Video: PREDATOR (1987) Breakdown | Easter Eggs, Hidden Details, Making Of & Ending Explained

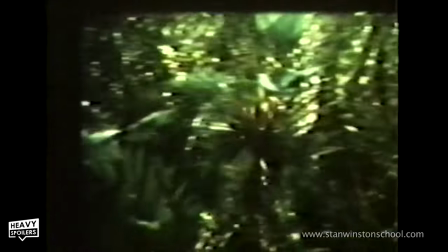[4:13]
Using chroma key techniques, they then dropped the red suit out, and what we got in the end was the brilliant cloak effect.
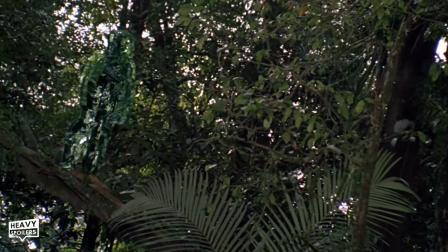[4:19]
Now that of course made it to the film, but what didn't was Jean-Claude Van Damme.
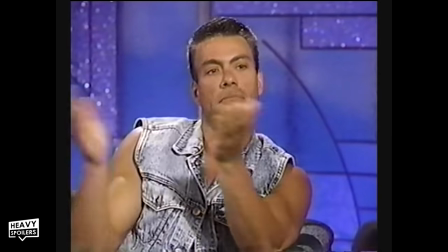[4:24]
Complaining that the suit was too difficult to move around in, they then brought in Stan Winston to redesign the character. This new version was 8.5 feet tall, with Kevin Peter Hall now in the role.
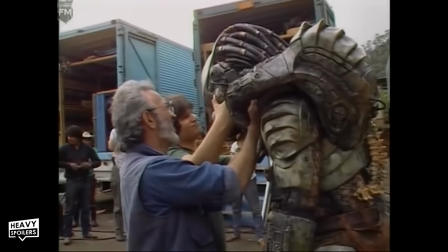[4:34]
It was extremely difficult to move around in still, and they often had to use a bungee rig and other tricks to keep it in place.
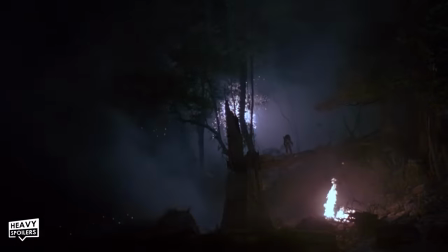[4:40]
The suit was so heavy that the tree at the end is actually made out of concrete, and this is because a real one wouldn't support the weight.
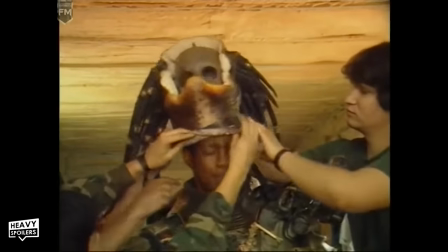[4:47]
Hall had a nightmare on set, the guy was constantly worn out, but as a thank you, director John Tierman ended up including him in the movie.
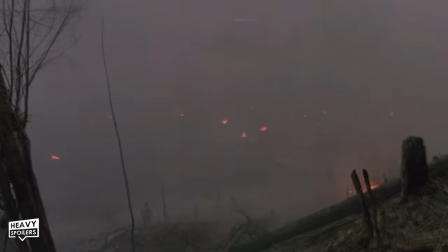[4:54]
At the end, Dutch is picked up by a chopper, and the pilot of this is none other than the actor.
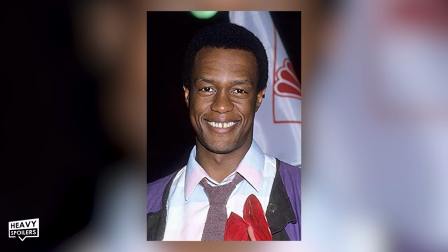[5:00] What the?
Sadly, he passed away in 1991, and this was after he contracted HIV from a blood transfusion.
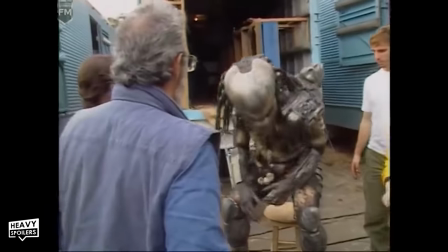[5:09]
Paul died a month short of his 36th birthday, but his performance will live on forever in this and Harry and the Hendersons.
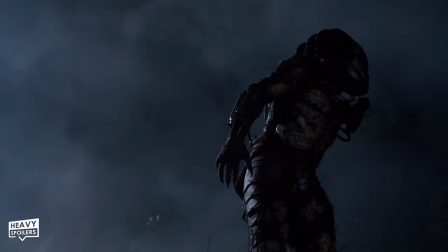[5:15]
Now, for iconic as the Predator is, I don't think the movie would have been as big of a success without its core cast.
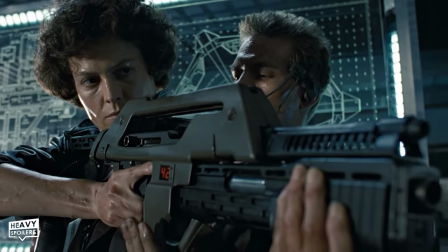[5:21]
If you've been following our Aliens retrospective, then you'll know how much we talk about how important the side characters are.
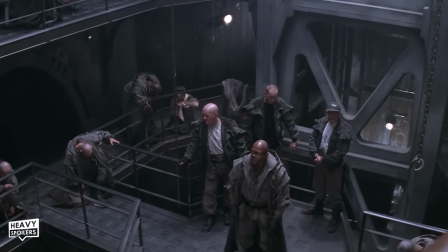[5:27]
In a film like Alien 3, when almost all the characters look and act the same, it's difficult as an audience to get attached to them.
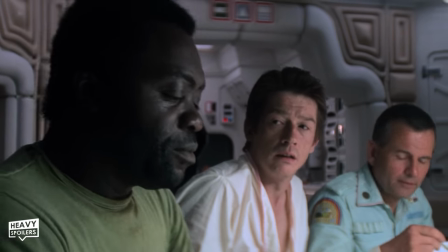[5:34]
However, films like Alien and Aliens have several memorable cast members, so when you're watching them get taken out, you actually feel something.
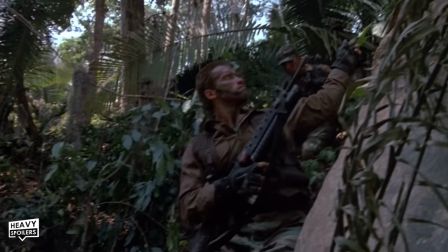[5:41]
That's what I feel like the case is with Predator, and all these characters definitely stand out.
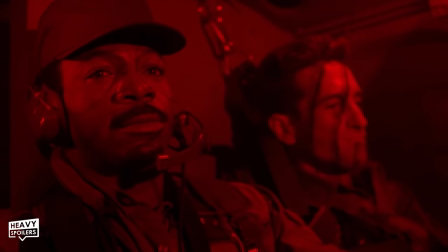[5:47]
McTiernan really wanted them to build up some camaraderie, and he actually had the cast training together for weeks before they started shooting.
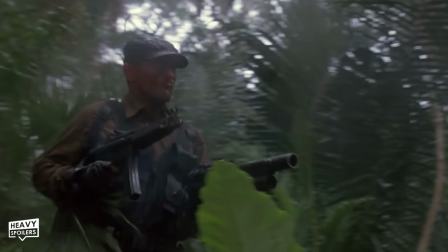[5:53]
Beginning at 6 a.m, they'd run through fitness and firing regimes that made them all come together as one cohesive unit.
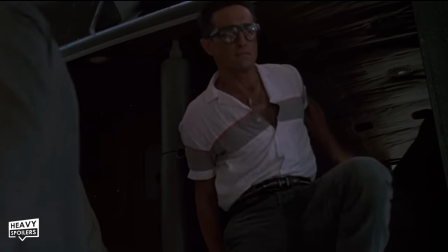[6:00]
However, as I'm sure you can guess, these guys had, let's say, some friendly competition that led to some hilarious stuff happening on set.
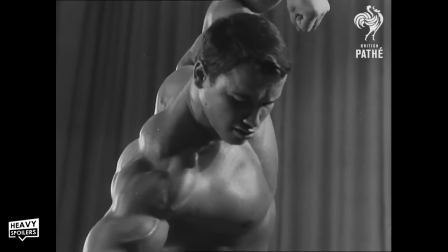[6:07]
When you've got a guy who's won Mr. Universe several times, people are obviously going to want to try and outdo him on screen and look the most macho in this movie of macho men. Everyone was getting up early to work out before going to set, and Carl Weathers is talking about some of the stuff they got up to. He said that Jesse Ventura would arrive 15 minutes before Arnie and he'd pour a bottle of water over himself as he was coming in.
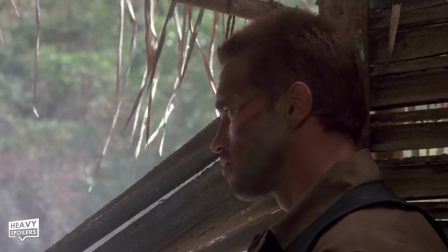[6:29]
This made Arnie think that he'd been sweating due to working out for hours, and thus Arnie started arriving earlier in order to try and beat him.
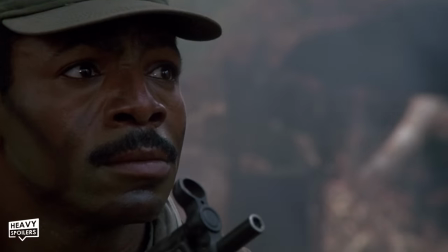[6:35]
Weathers got in on this too, and he said that it got to a point where they were working out at 3 a.m. However, Weathers said that he'd act like his physique was given to him naturally, and he'd work out away from all the actors so they couldn't see.
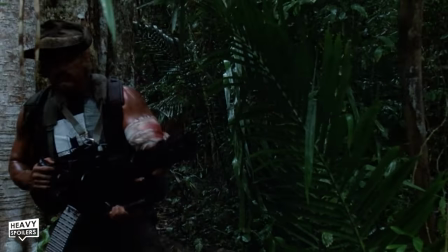[6:47]
Now Ventura, yeah, he was over the moon after learning from the wardrobe department that his arms were bigger than Arnie's.
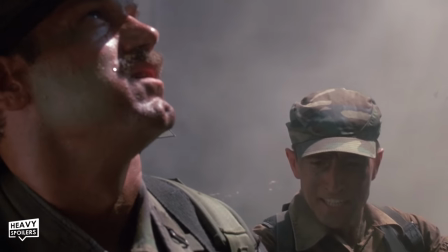[6:53]
Delighted, he suggested to the actor that they have an arm measuring contest, and the winner of this would get a bottle of champagne, and of course the loser would be embarrassed.
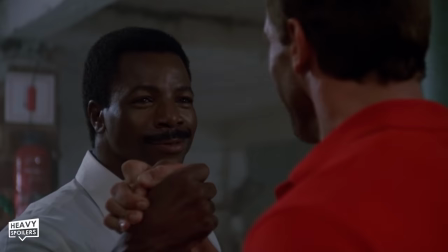[7:01]
However, Ventura lost, because it turned out that Arnie had told the wardrobe department to tell him that his arms were bigger.
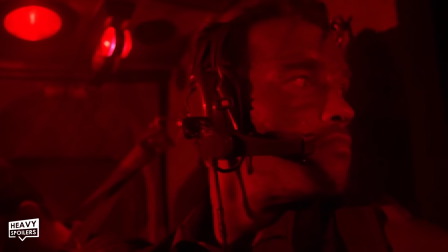[7:07]
I think when you see the characters, you can kind of feel this camaraderie leaping off the screen, and it helps to make the characters so memorable.
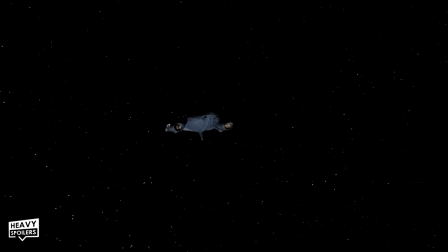[7:14]
Now one thing I actually forgot until doing this breakdown was that the movie begins with a shot of the ship coming into Earth.
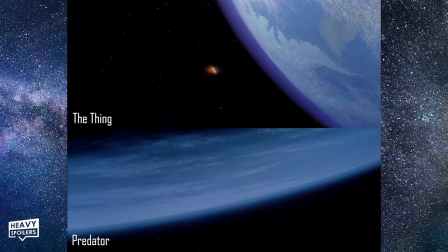[7:20]
Akin to the opening of The Thing, this teases what's to come, and it instantly lets us know that the movie's about an alien.
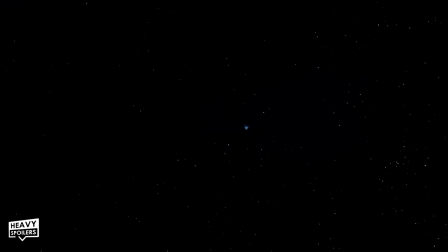[7:26]
Now when talking about this movie, a lot of those I spoke to completely forgot this is how it opens up,
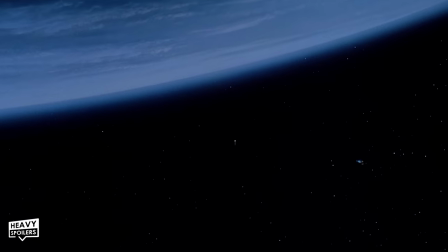[7:32]
and we question whether it kind of spoiled the mystery that this movie centers around. This is something the creative team apparently wrestled over too, but ultimately in the end, they settled on keeping it.
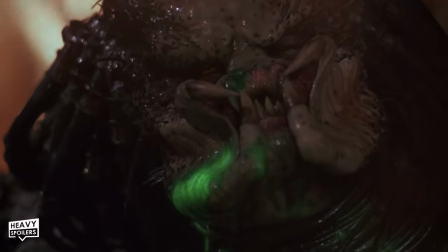[7:42]
I think without it, you just have no idea of what the Predator is when the movie finished, so this at least gives you an idea of what's going on.
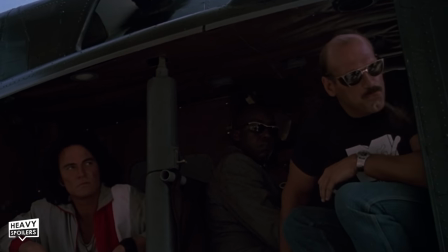[7:49]
Anyway, from here we go to the crew coming in and watch them getting off the chopper.
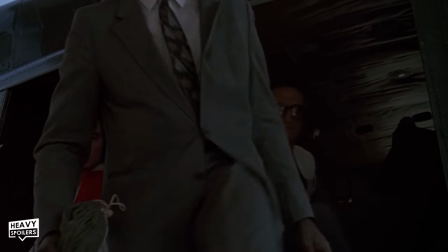[7:53]
Everyone's got their own luck, but Arnie's easily given the best intro of them all.
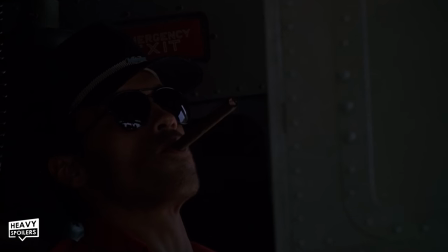[7:58]
Sitting in the seat, we watch him sparking up a cigar, and this is something the actor's smoked throughout his entire life.
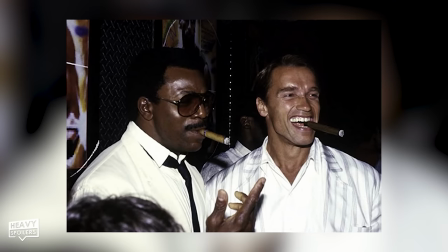[8:04]
Carl Weathers actually blames Arnie for getting him hooked on them as he gifted him a box on set and never looked back.
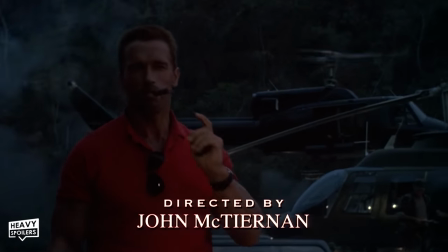[8:10]
Either way, he's the portrait of masculinity and it cements a tone that they're going to be going for. However,
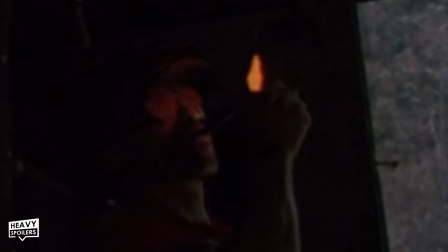[8:15]
because of health and safety, Arnie wasn't just allowed to spark one up inside a helicopter, so the flames we see were actually added in post-production.